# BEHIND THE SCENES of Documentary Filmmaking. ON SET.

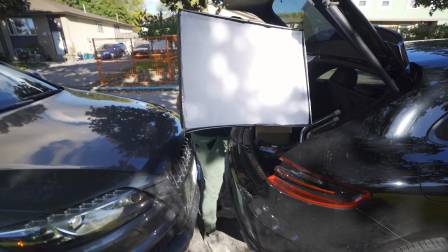[4:09]
did you need more room for what to get the gear out uh i think you guys know the person's house we're filming at
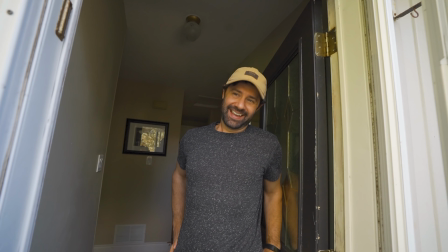[4:18]
i'm just gonna knock on the door right now there he is how's it going the default character in old maddie's videos it's tyler yeah we're gonna film in here oh
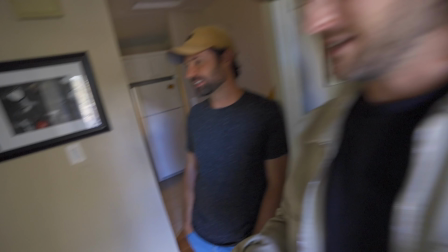[4:27]
this is great man yeah this is Where's your place? This is my homestead.
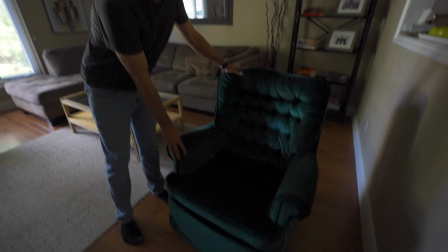[4:31]
My favorite part is these chairs that I've had since college and they're just the most comfortable but ugly chairs.
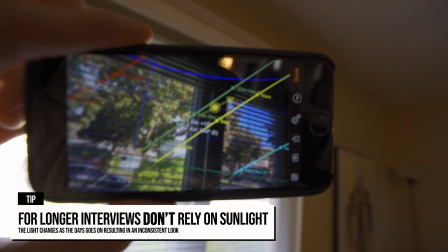[4:39]
For a long interview, it's just too risky trying to use window lighting. Might end up being a 90 minute interview. So I'm gonna put the chair out here and then we're gonna get a key light from the far side. Set that all up. So we moved the camera around the room. This is where we started. then we ended up over in that corner and then you always got to go with your instinct but tad made the good point about getting
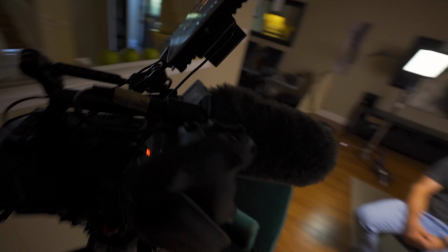[5:04]
as much depth as possible so we pulled the camera all the way to this corner of the room we have tyler our lovely
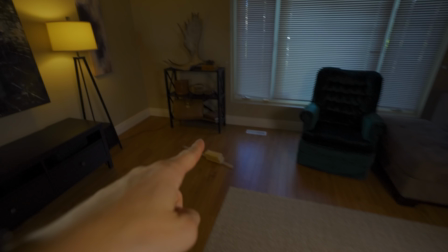[5:12]
stand-in and then as much depth to the back of the wall so that we can get as much shallow depth of
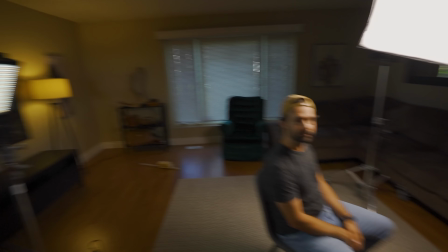[5:21]
field and i like things dramatic so i'm not going to be using a fill light just a little bit of a backlight in the falcon eyes right here we're just waiting here for mikey to arrive with clear sky to film him kind of some of the quick points for filming interviews the first thing you want to do is decide the
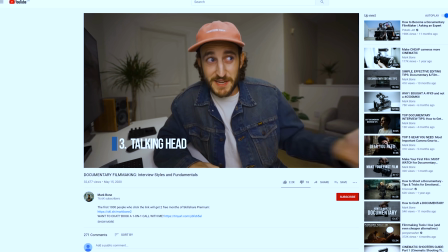[5:36]
style of interviews and i have lots of videos about that but really quickly it's is the person looking directly to camera or are
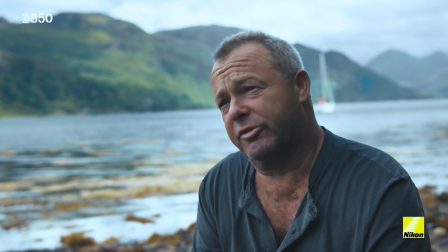[5:43]
they going to look just off to the side of camera with the director or are you going to do kind of like the floating
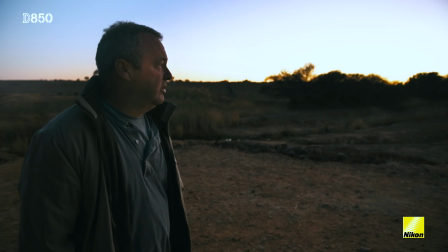[5:48]
camera that i like doing in a lot of my films we did all of our interviews in no country is an island like this and a lot of our
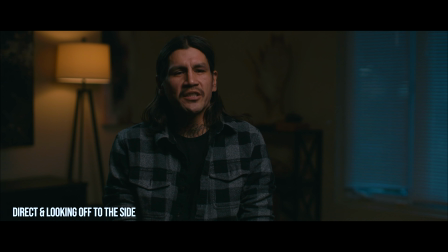[5:53]
other films so in this case we're going to have one camera shooting directly at clear sky and he's going to look just off to the side
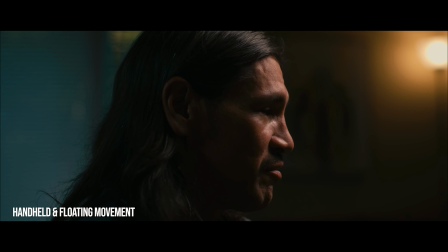[5:59]
and then i'm going to be floating to the side with my camera handheld the fx9 when you break it all down it's light enough that i don't
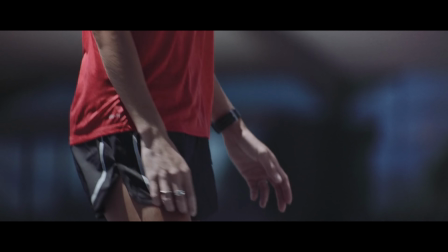[6:05]
need an easy rig but had this been like maybe like a commercial set where they have to have wireless video feeds i would wear an easy rig and stand from the
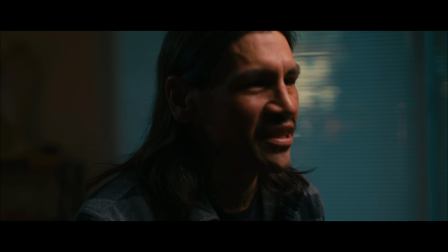[6:12]
side but for here right now we're just gonna do two fx9s and have him look just off to the side and most
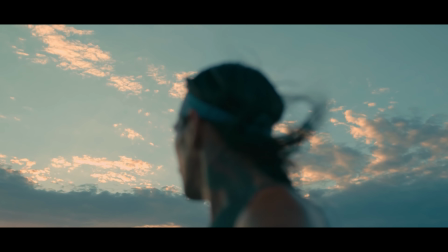[6:18]
of this film so far has been michael by himself and so his interviews have all felt in the moment as we say they're verite
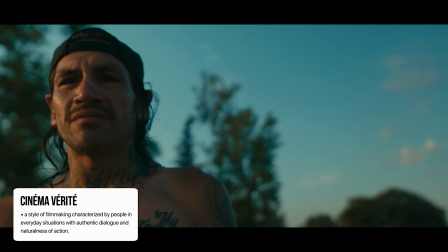[6:26]
there he's clear sky's just looking at michael just off to the camera or even just past camera sometimes right even to the lens but they're very casual but in this case we needed something a bit more formal and so i'll take you through our lighting setup right now right here for our key light we have the
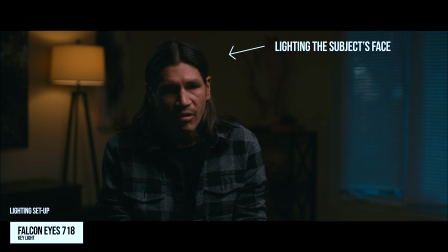[6:41]
falconize 718 lens lens it's light and And then here is some old school F&V LED lights.
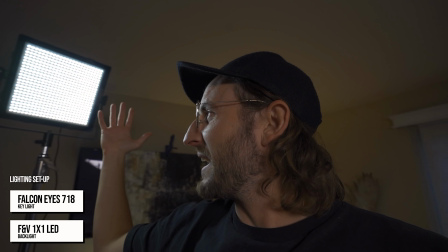[6:49]
These are like some of the first LED lights that ever came out on the market. I've had them now for like, I don't know, almost like 10 years. And then we have just a little other pocket light here that Tad brought lighting this piece of art. It's being held up by a vice grip, thanks to Tyler. We have the lamp going here.
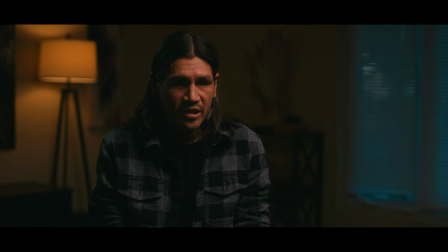[7:05]
And why we can have this lamp in the shot is we have this light at 100%.